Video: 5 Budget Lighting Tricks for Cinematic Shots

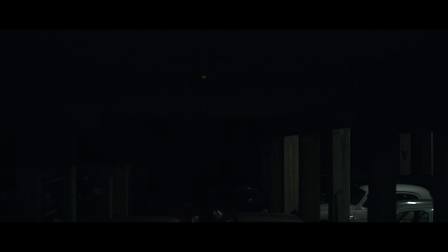(0:00)
Hey, what's up? Today we're talking about 5 different techniques to get cinematic lighting on a low budget.
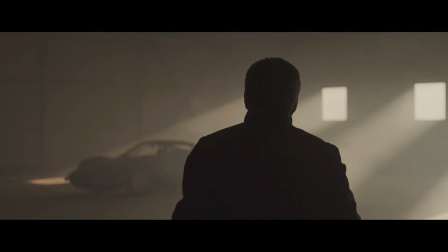(0:05)
So the first one, jumping right in, is taking advantage of your natural light and the practicals in your location.
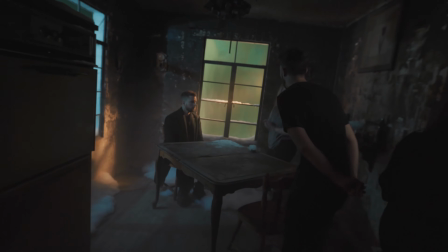(0:12)
Now, this might seem pretty obvious,
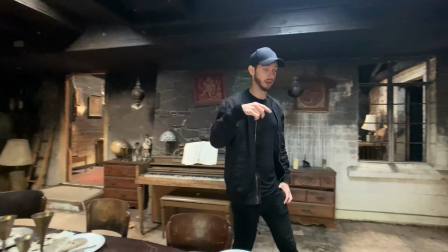(0:14)
but I'm just gonna break down my thought process when I first enter a location to see what light it comes with and how I can maximize what it has to offer. Now, the first thing is natural light coming from the sun,
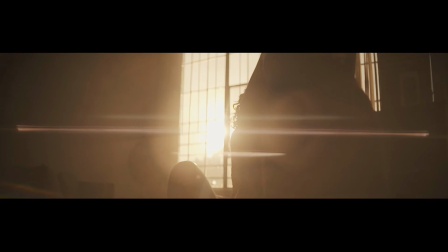(0:25)
since the sun is most likely going to be your brightest source of available light wherever you are, of course, if it's daytime.
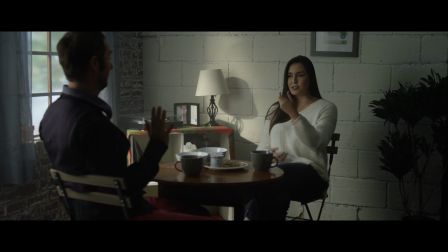(0:32)
And using that to your advantage, whether how you're placing a subject maybe next to a window and how you strategize the blocking of that scene, it can really help to consider where the light is coming from, where the windows are,
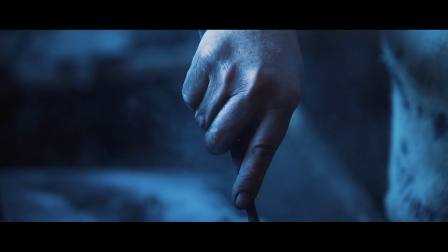(0:44)
and sort of place the dance between the actors in a way where you are really taking advantage of that natural light coming in.
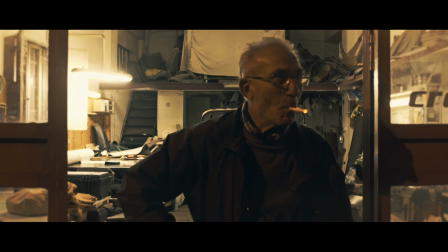(0:52)
Take a look at what else is around, what other practicals can elevate your scene, making it fit more of your story and what you're trying to communicate visually.
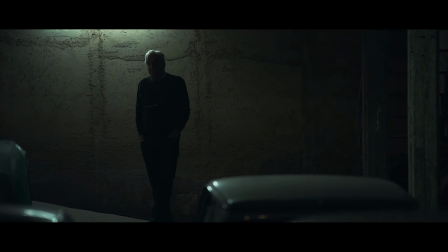(0:59)
And what I like to do is really take advantage of what the location has, like what unique lighting does it have, and highlighting that even more.
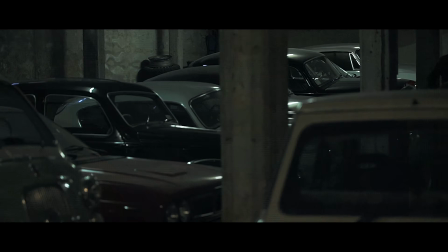(1:07)
So for example, in this documentary shot in Sicily a while back,
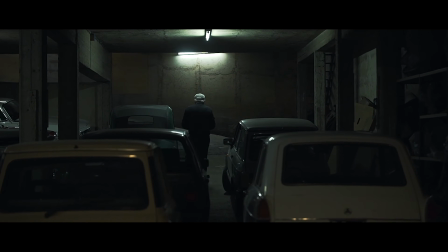(1:10)
I saw all these fluorescent tubes that were pretty dated with different color temperatures, and I really wanted to make that stand out.
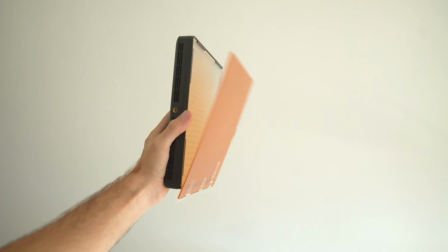(1:18)
And the way I did this is by introducing a very small LED panel of a very warm color temperature,
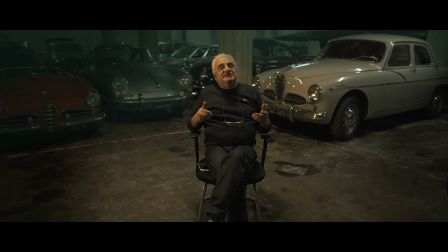(1:24)
and then along with the color temperature of the camera and some post work,
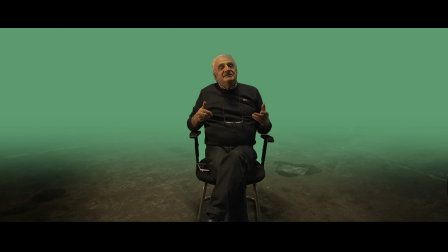(1:27)
I was really able to really exaggerate that color contrast between the warmer key that I introduced and the overall ambient
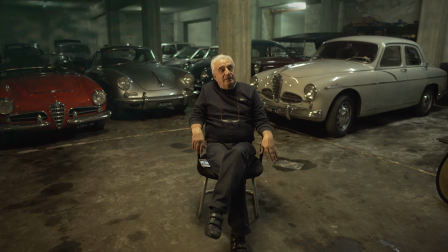(1:35)
lighting coming from these overhead fluorescents. And so that gave this kind of greenish general look to the space,
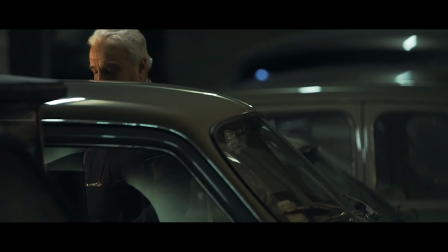(1:43)
which added a lot of visual interest and made this interview more visually engaging.
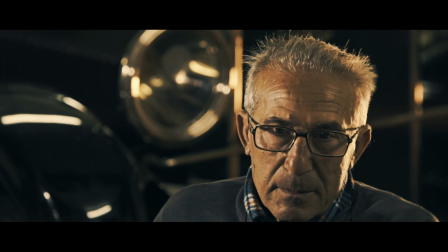(1:48)
Now, another use of practicals is this work light, for example, in this tapestry shop, still from the same documentary. And because of the quality of the light bulb, because it was a very hard source,
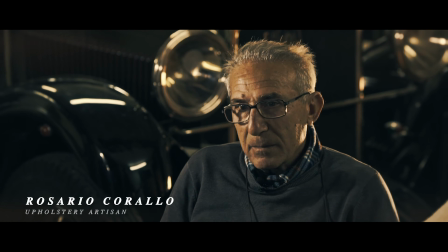(1:58)
it actually really nicely edged the character and gave that separation to, again, add a little bit more dimension to your shot.
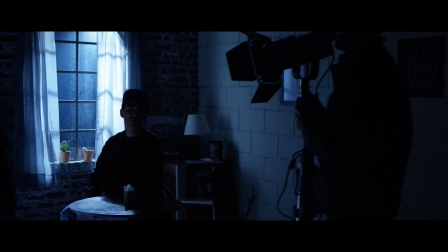(2:05)
Now, following that up, if you do have a light, especially a bright source,
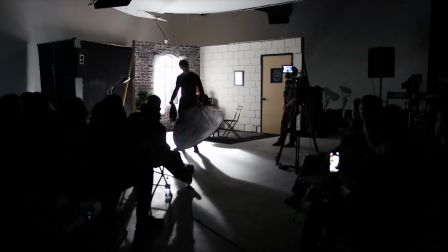(2:10)
bouncing light can be extremely beneficial with a very limited setup. So for example, you can use the ceilings, which are typically of a lighter color or white,
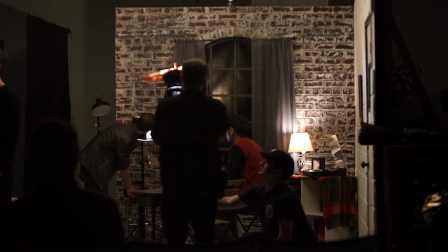(2:19)
to bring back down a very diffused and ambient lighting just by even aiming a
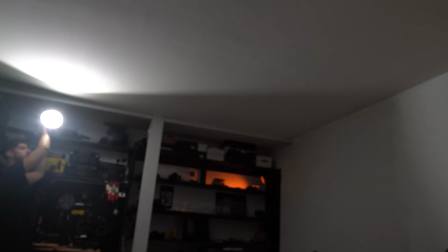(2:25)
spotlight to the ceiling or even to that side wall or wherever you're trying to generate that bounce from. Now this is really powerful because you can open up a source to be much larger and much more diffused simply by bouncing it on a larger surface.
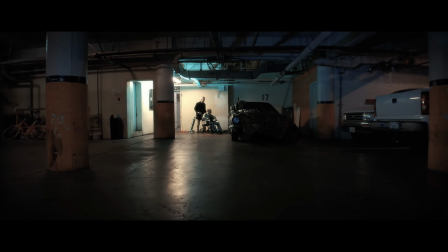(2:39)
And you can also create some interesting ambient
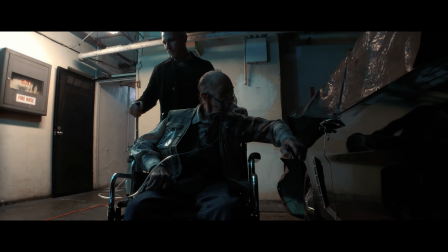(2:42)
tones and feels with just overall colors that you can apply to a spotlight that then bounces on a surface once again,
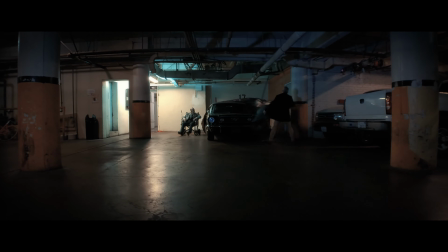(2:49)
and it creates this overall atmosphere that scatters all throughout your space.
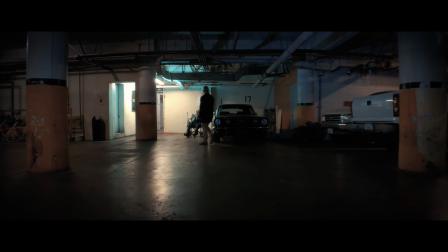(2:55)
And then of course you can bring in other lights, other keys, other things that can make certain elements pop.
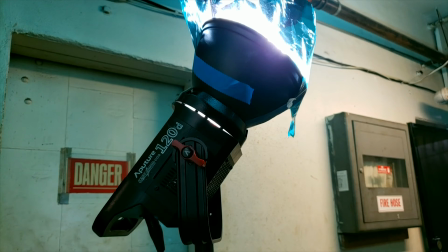(3:01)
And in this short film, that's exactly what I did. I added sort of like this greenish gel in front of this 120D that's very poorly hidden behind this pillar,
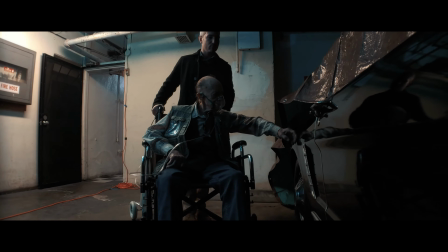(3:09)
and that created this overall ambient light that gave this scene a much grungier and kind of grim tone.
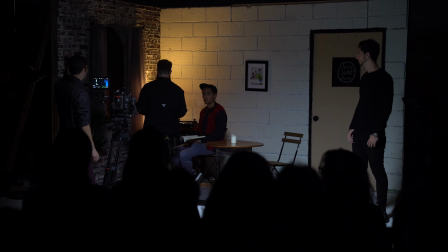(3:16)
So for number 3, let's actually go back and talk about practicals, because there's this really ingenious trick that my friend Kevin Terrell showed me and a bunch of other people in our lighting workshop just by using a tin can. So I'm actually gonna let him explain what it is, and I think you'll really enjoy this one.
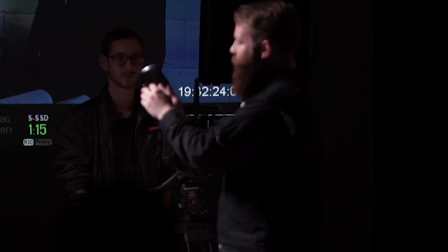(3:33)
This is a tin can I cut, looks like a mullet. It's been cut. I also added a little paper tape so you don't cut yourself.
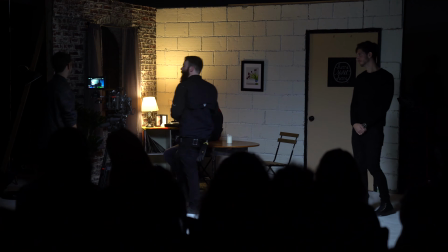(3:39)
And then I took the top here and I sort of hammered it out. So this is really handy. So if I take my PBR here, I can pop it on the top.
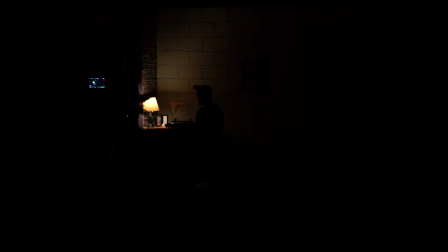(3:47)
So obviously right away. Oh, that's genius. Yep. Great. So it takes the spill off the top and the sides.
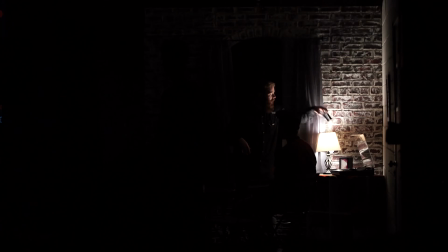(3:53)
Go 100% on the dimmer. All right. It's blowing out. I like the background, let's say. That's not blowing out anymore. Bam!
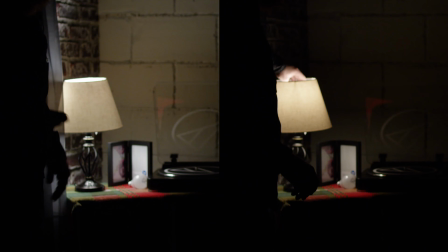(4:02)
So yeah, a great way to, again, get even more control out of household items, light bulbs,
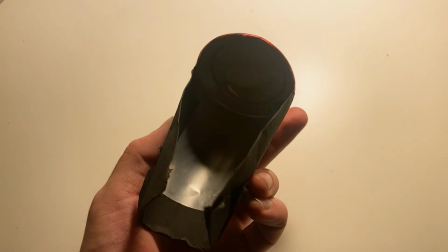(4:07)
things that you can very easily find, and still just take it up a notch and make it just feel more cinematic.
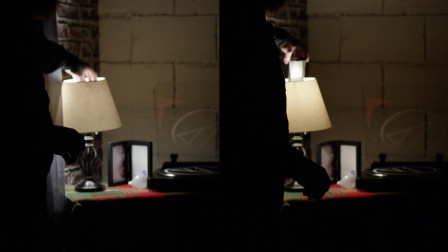(4:13)
It's little details like this that really add that visual intrigue and really help you shape your scene.
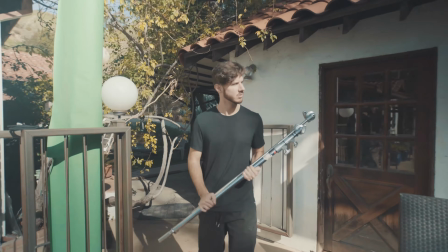(4:18)
So another scenario with lower budget lighting is that sometimes you don't have big sources of light or really powerful lights, and to still get the look that you want, sometimes you have to bring in those lights pretty close.
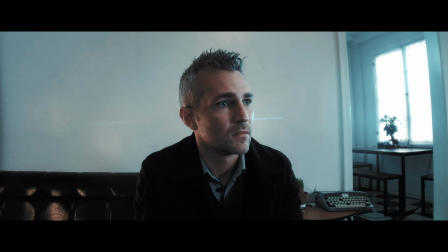(4:30)
If it's a lockdown shot or a shot where you feel pretty comfortable, where later in post you can delete lights with a clean plate,
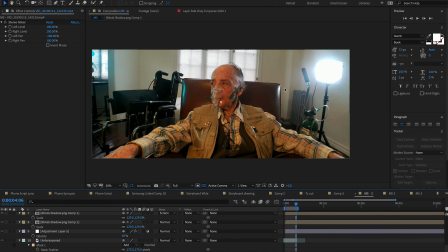(4:36)
this is a really effective trick to sometimes even use practicals and use whatever you have and still make it look great.
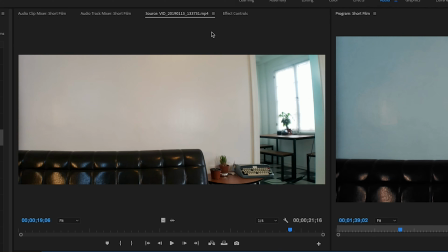(4:43)
So the main things to keep in mind is technique, is what are you trying to achieve with your lighting.
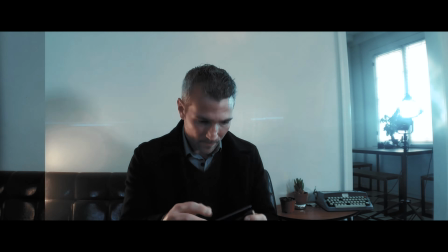(4:48)
When you have those ideas in the back of your mind, when you are executing, it doesn't matter what tools you have.
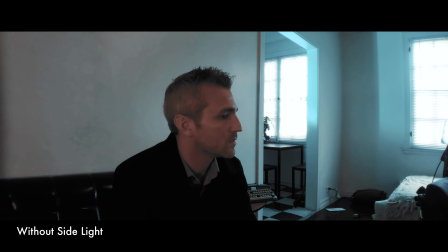(4:53)
You can get really close if you're creative and you're really taking advantage of everything that's available to you.
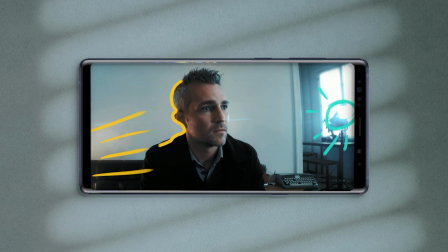(4:59)
So of course, having more control, bringing more lights, it's always going to produce better and stress-free results. But a lot of times with guerrilla filmmaking or just going out there and shooting, having that elasticity when it comes to being able to light something and make it look interesting, no matter what you have, is very important. And now finally, number 5, this applies to a lot of film school shoots.
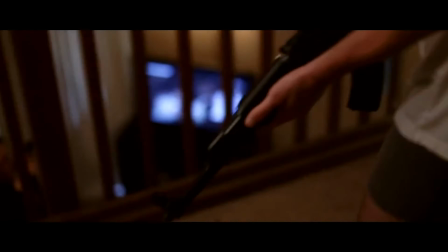(5:23)
I remember being there in those very bland and boring and generic looking apartments and having to film something with your buddies that still looks interesting, and on camera it just doesn't look good. The lighting always looks wrong and flat. And of course, that's a very specific example, but anytime that you have a blank wall or just a background that's not very visually interesting,
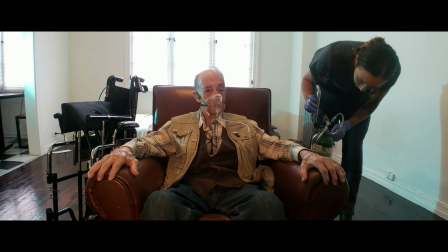(5:43)
there's not art direction, it's just the wall. When you have situations like that, breaking it up with some interesting shadow patterns can really help the shot.
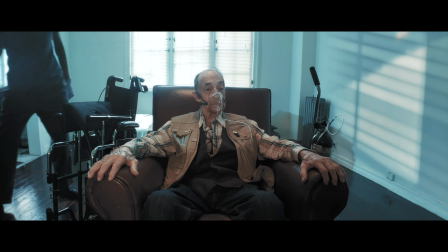(5:51)
So one example is, of course, doing it on set with even some cardboard and cutting up some shapes,
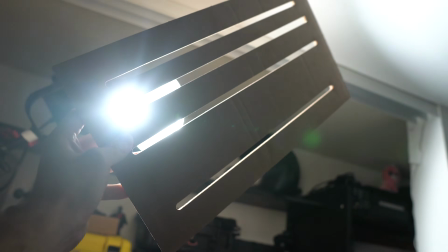(5:57)
or even bringing a branch from outside and putting it in front of a spotlight to kind of cast a little bit of a pattern,
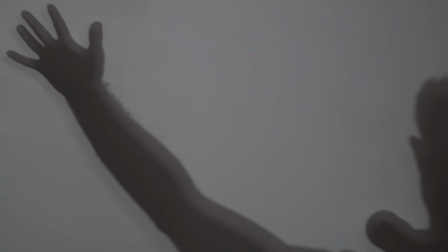(6:03)
a little bit of a shadow that again breaks up that bland and even space that is behind your subject. And of course, this can be applied to a lot of different scenarios. Using shadows can even be a metaphor. There's a lot that you can even say through it. And again, when you're thinking of all these different visual elements, think about creative ways to incorporate your story here and there.
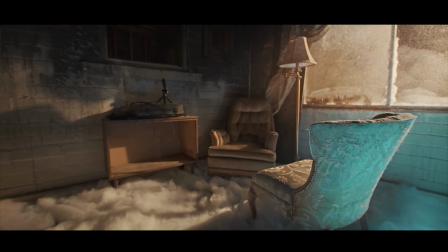(6:24)
The more that you sprinkle that throughout everything that you are doing and executing in your project, in your short film, the more that the audience will feel engaged and feel that realism. So I hope you enjoyed these quick lighting ideas on a lower budget. I hope they help.
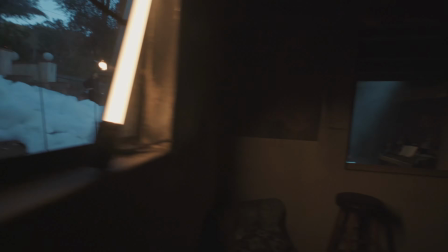(6:38)
Let me know which ones are your favorite or which ones have saved you on a lower budget.
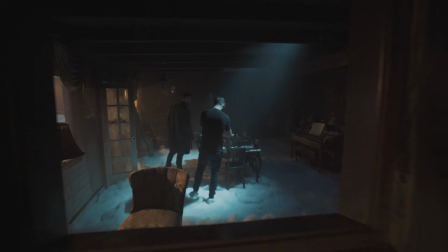(6:43)
Definitely want to hear your thoughts on that one, so comment it down below.
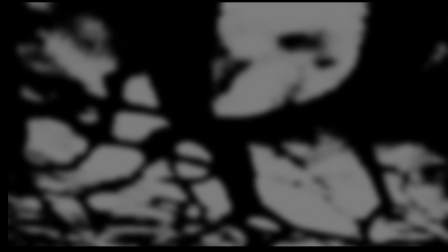(6:46)
Also, if you want to check out shadows that are not real that you can overlay in post, I do have a pack of a collection of shadows.
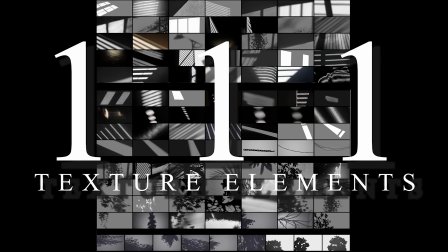(6:54)
That is what we call a segue. And yeah, we have a lot of packs, not just that one, on the marketplace over at Kriscoart.
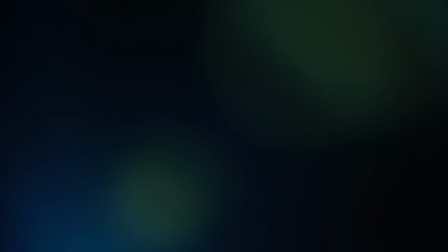(7:00)
And I really think that if you are editing or trying to even elevate your cinematography with VFX and in post,
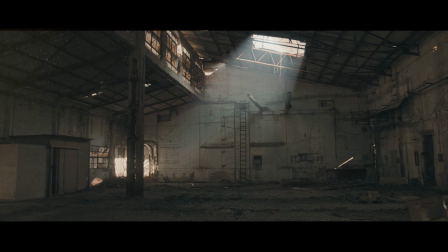(7:06)
these assets are really unique for that, and I personally use them all the time,
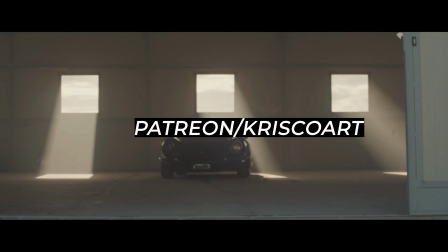(7:11)
so definitely check them out. I also launched a Patreon recently with a bunch of footage, also free footage that you can play with and experiment and learn from, so that is all available there. With all that being said, thank you so much for watching. My name is Chris Trini for Kriscoart, and I'll see you next time.